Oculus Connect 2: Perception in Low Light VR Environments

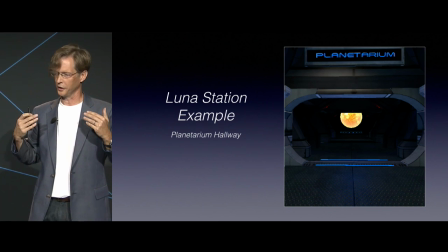(7:05)
The red lights don't affect dark adaptation. so your eyes are acclimating to the darker environment while you're being pulled through the hallway and you know it's a slow pull but it's better than an abrupt change real adaptation like I said takes
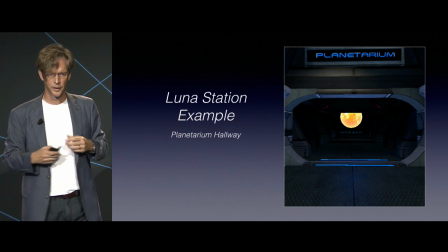(7:19)
a long much longer period than that but this helps them on their way helps the player on their way also
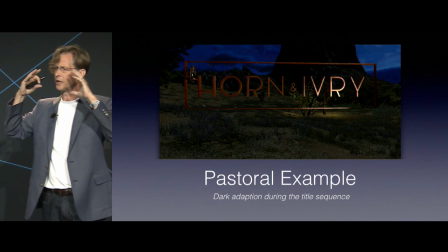(7:28)
if you go into pastoral that's an example of coming into from the real world coming into a
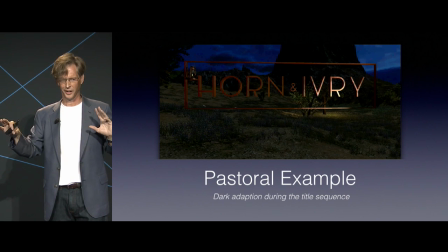(7:35)
dim environment pastoral takes place at kind of a twilight a lot of people say it's early morning because there's more activity
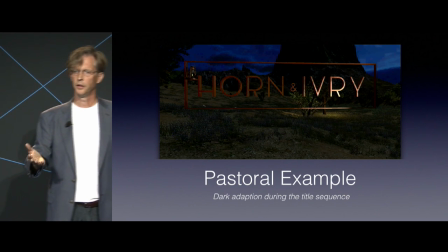(7:42)
starting than in the evening but when you come in the first thing you notice is on your right is this large logo and it's placed kind of
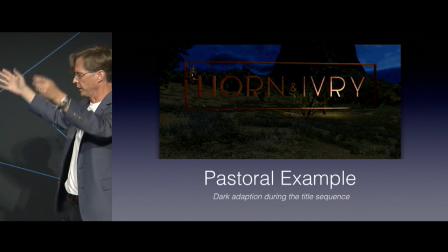(7:50)
askew to the user so the user tends to rotate into it and then you know examine it and while they're examining it they're dark adapting to
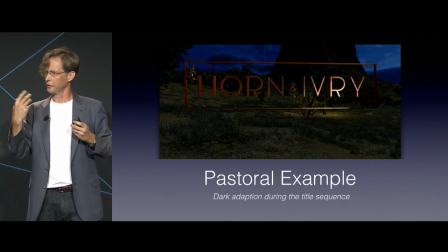(7:59)
the larger environment so So it gives them something in the foreground to take a look at while they're dark adapting. It's probably there a little too long, we're still working on that, and the sudden cut for its disappearance is a little bit, could be improved also, I'll say.
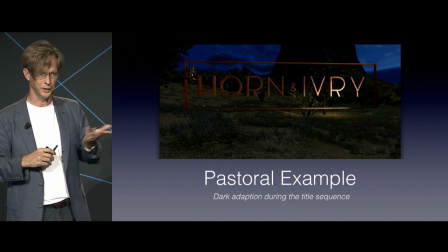(8:14)
And also we chose kind of this reddish, it's actually copper, but it could be like a reddish wood also, again to help with the dark adaptation.
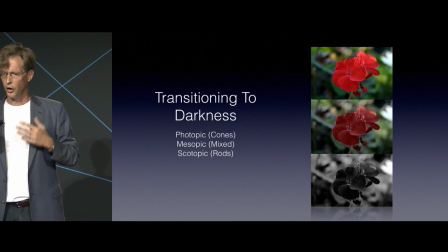(8:23)
so the transition into darkness also changes the
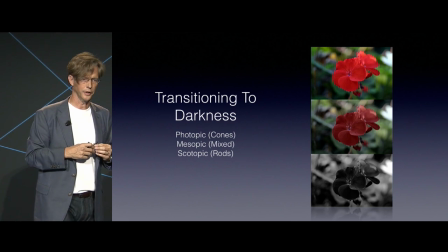(8:29)
feel of colors so that middle picture is what's going on at twilight the top is a normal
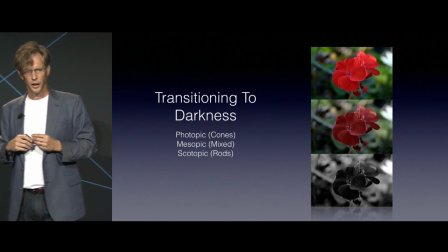(8:35)
full light environment a daylight environment and then the bottom actually the way we
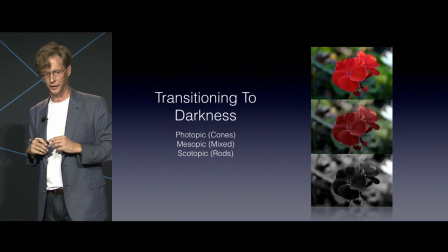(8:41)
perceive it is a blue and black instead of a white and black picture but the the middle picture is representative of twilight and what happens is the saturation of the colors is diminished.
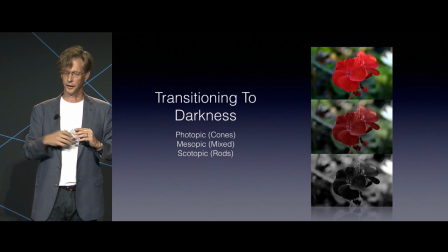(8:53)
It moves towards like a neutral gray. And then blues are brought online, which seems to be something between the cones,
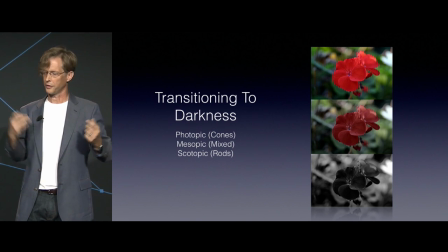(9:02)
which are the bright light sensors, and the rods, which are the low light sensors.
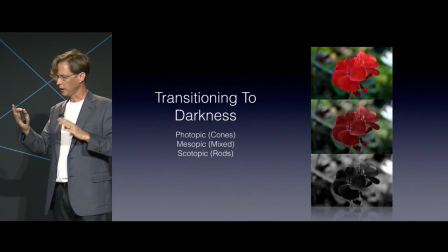(9:08)
The blues of the cones, it seems that when the rods come online,
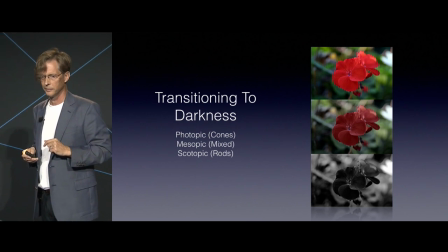(9:13)
they affect the blue cones, which gives it this blue tint.
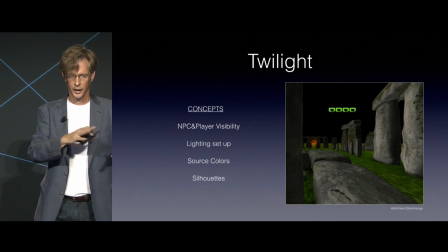(9:19)
So we'll look at how you adjust into twilight and use that knowledge along with other things to adjust the twilight scene here.
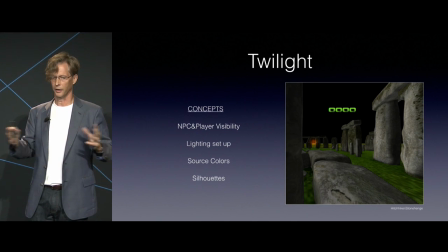(9:29)
Improving the twilight scene can really help with the realism overall of the impression of the twilight scene. or, let's see, so looking at the scene in general,
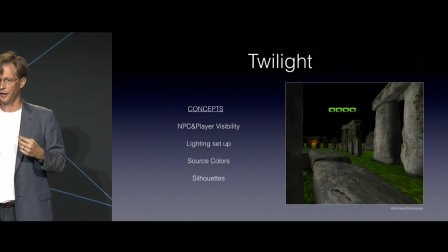(9:45)
one thing that happens often is the non-playing characters don't get adjusted for lower light situations.
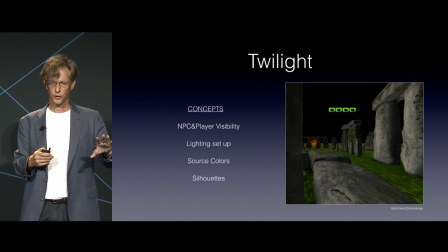(9:55)
So in this instance, or in an instance for Twilight, you could picture two players, a a player playing against an archer, for instance, where both have a 100-meter range, and the scene changes from daylight to nighttime,
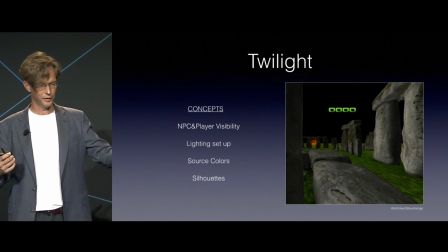(10:13)
and in the nighttime scene, the non-playing character still has the 100-meter range,
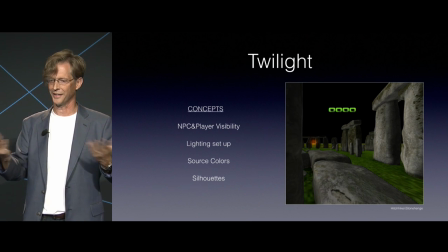(10:18)
but the playing character can't see that far, so it becomes unbalanced,
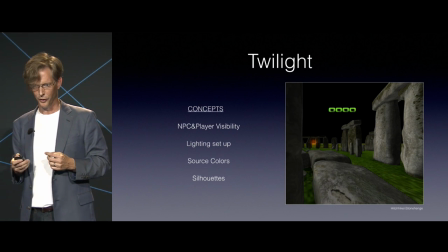(10:24)
very unnerving to the playing character.
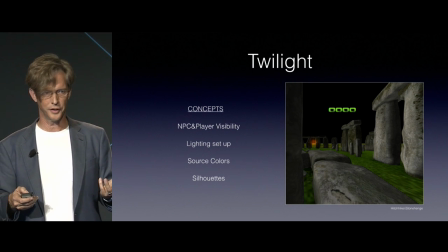(10:28)
So we'll look at how to adjust the twilight scene, aside from behavioral aspects of the player character,
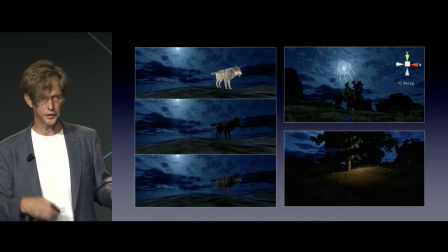(10:35)
in the context of pastoral.
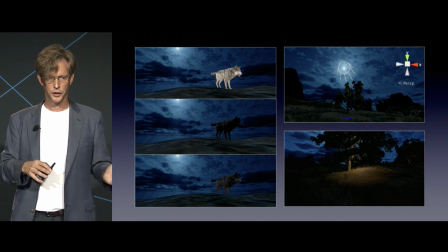(10:42)
So when we went in to adjust things on pastoral, there were a bunch of variables,
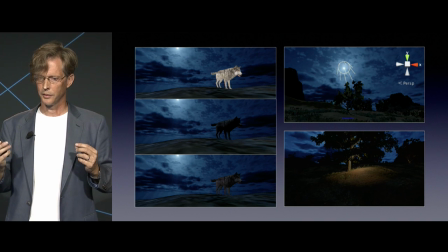(10:46)
and we were trying to figure out what were the key elements to look at.
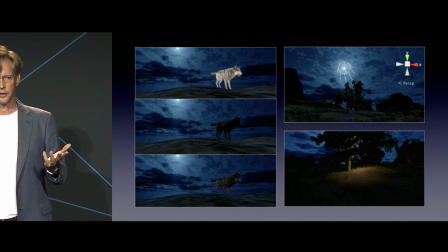(10:53)
The first thing we looked at overall was the lighting.
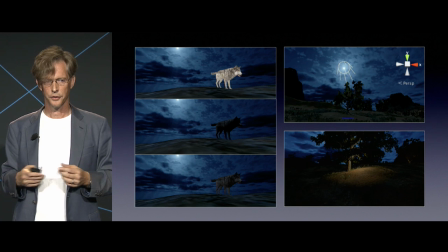(10:57)
And in the upper right, you see the directional source for the scene. This is Unity 5. The directional source for the scene was placed basically over where the real-life position of illumination would be occurring from. And we adjusted the color of the light also.